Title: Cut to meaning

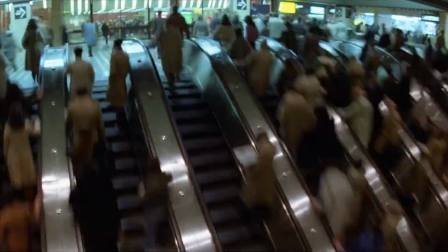(4:06)
We can see this idea echoed later in films like Martin Scorsese's 2011 film Hugo,
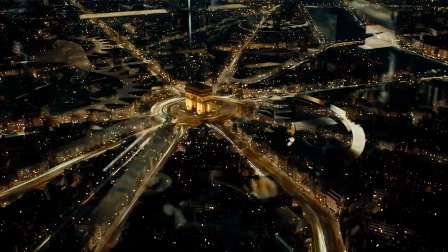(4:12)
where he pairs the inner mechanics of a clock to the rhythm of 1930s Paris.
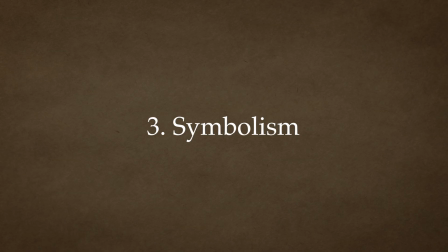(4:21)
3. Symbolism. Symbolism introduces images that stand for ideas beyond their literal meaning. For example, a recurring object.
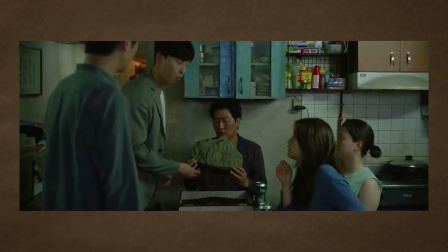(4:31)
The audience actively interprets these images, constructing meaning through association rather than direct exposition.
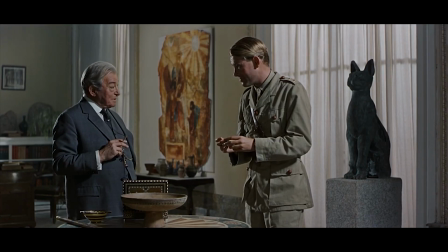(4:38)
Lawrence of Arabia has my favourite symbolism cut of all time. T.E.
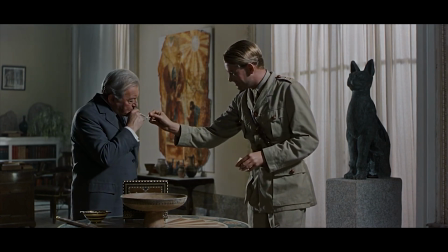(4:43)
Lawrence tries to convince an officer that he should be allowed to go out to the desert. The officer warns him just how hot and dangerous the desert can be.
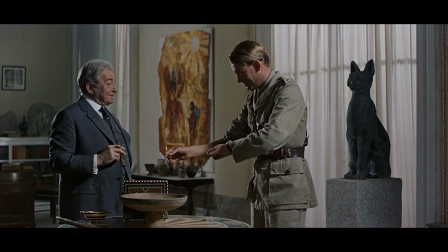(4:51) It is recognized that you have a funny sense of fun.
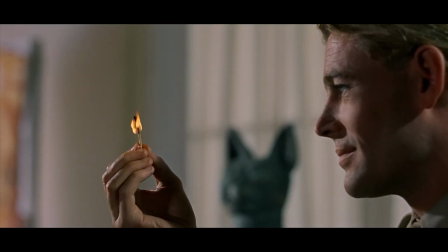By juxtaposing these two shots, it makes us compare the fiery heat and harshness of the desert by comparing it with the lit match.
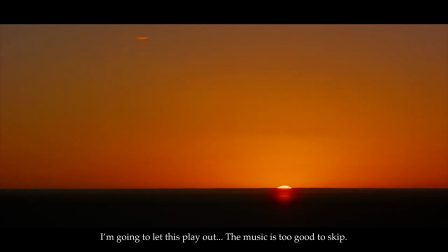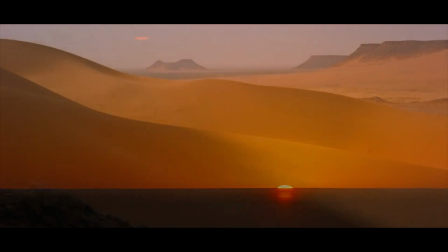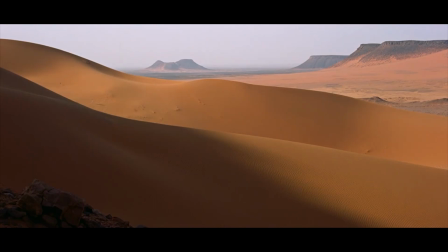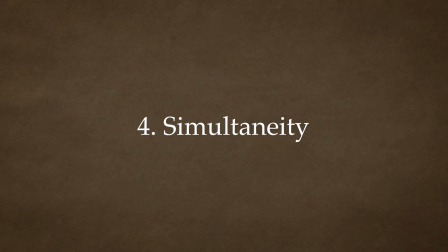(5:32)
Simultaneity. Simultaneity presents events occurring at the same time, often through cross-cutting.
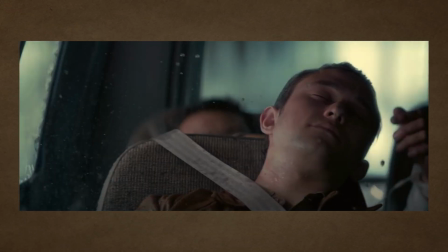(5:39)
This technique builds tension by making the audience aware of multiple unfolding actions.
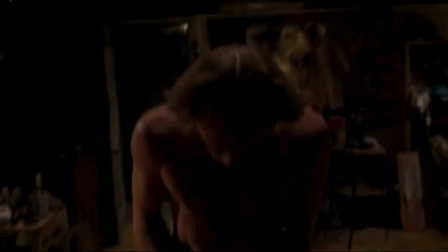(5:44)
A classic example can be seen in The Silence of the Lambs by Jonathan Demme.
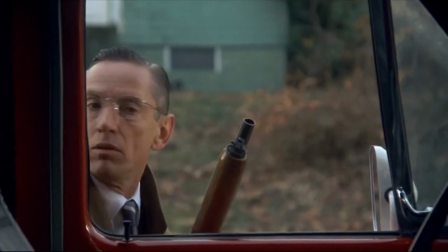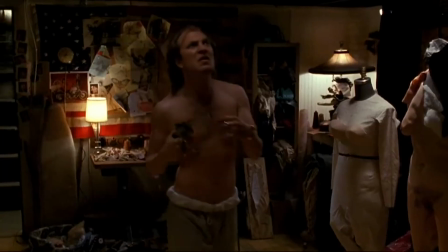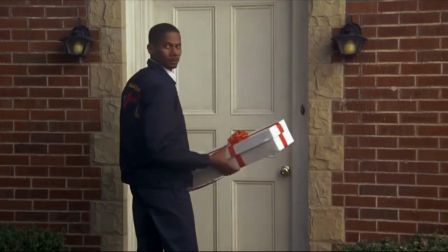(6:02)
The FBI raid sequence cuts between agents approaching a house, anticipating how these threads will collide.
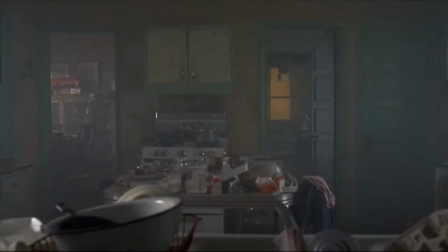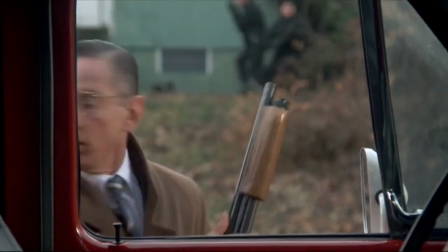(6:17) We're going in.
And a killer inside a different location.
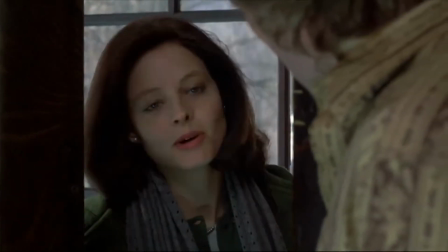(6:23) Good afternoon. Sorry to bother you. I'm looking for Mrs. Lippman's family.
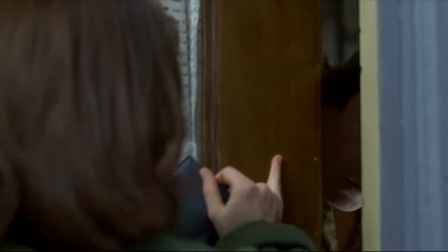(6:33)
Initially, editing suggests unity, but ultimately reveals separation.
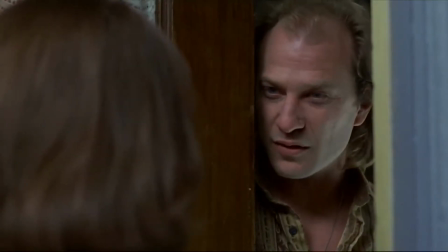(6:39)
The meaning shifts as the context is refined.
Well, I'm investigating the death of Frederica Bimmel.
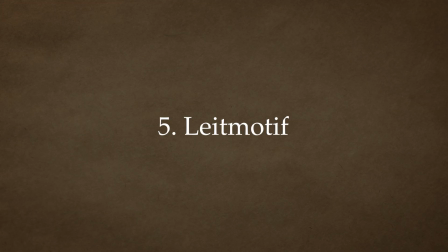(6:46)
5. Leitmotif. Leitmotif involves the repetition of visual or thematic elements to reinforce meaning.
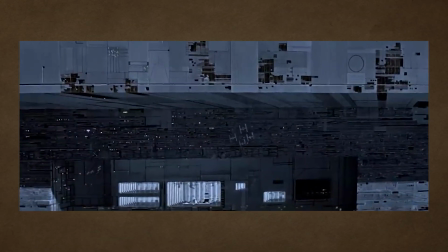(6:54)
This could be a reoccurring image, composition, or action that accumulates significance over time.
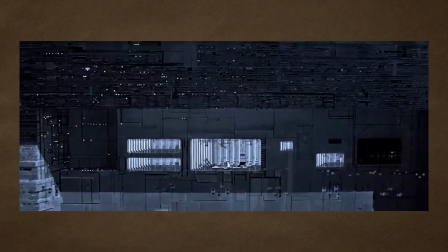(7:00)
Think of the Emperor's March in Star Wars.
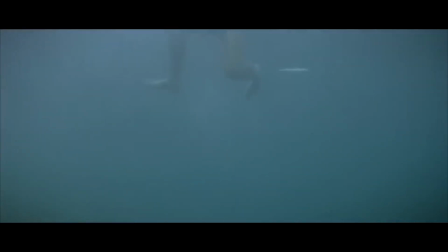(7:06)
Or the point of view shot of the shark in Jaws, paired with the thuds and sharp violins from the orchestra.
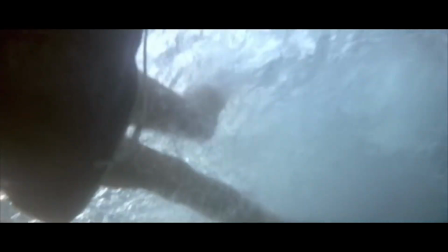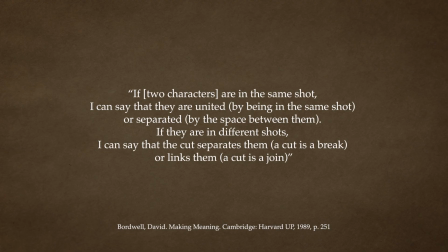(7:20)
So, returning to David Bordwell's argument, if a shot or cut can mean multiple, even contradictory things, then meaning doesn't reside in the technique itself.
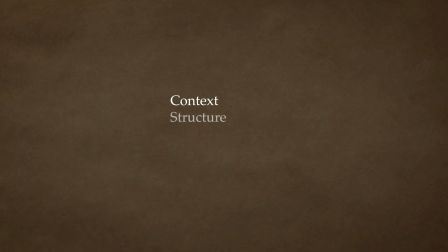(7:31)
It emerges from context, structure, sequence, and the viewer's interpretation.
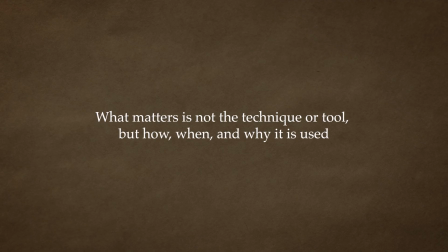(7:38)
What matters is not the technique or tool, but how, when, and why it is used.
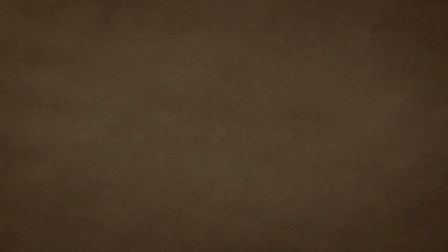(7:45)
Ultimately, if there is one idea I'd hope that anyone could take away from this, it's this. Editing isn't just a skill, a craft, or even an art. It is a form of language, not a fixed language with stable definitions, but a dynamic system of relationships.
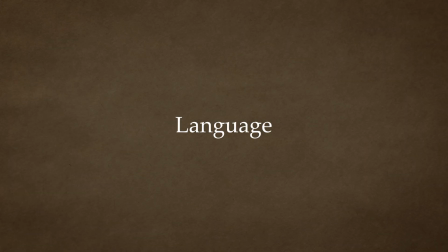(8:00)
A language that communicates meaning not connected within a single shot, but created in the mind of the audience about what happens in between the shots.
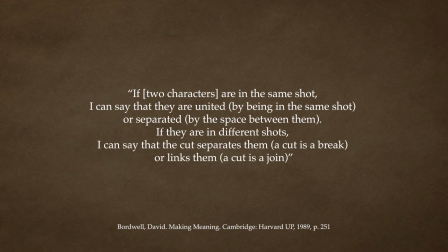(8:09)
A cut can separate or connect. A shot can unify or divide.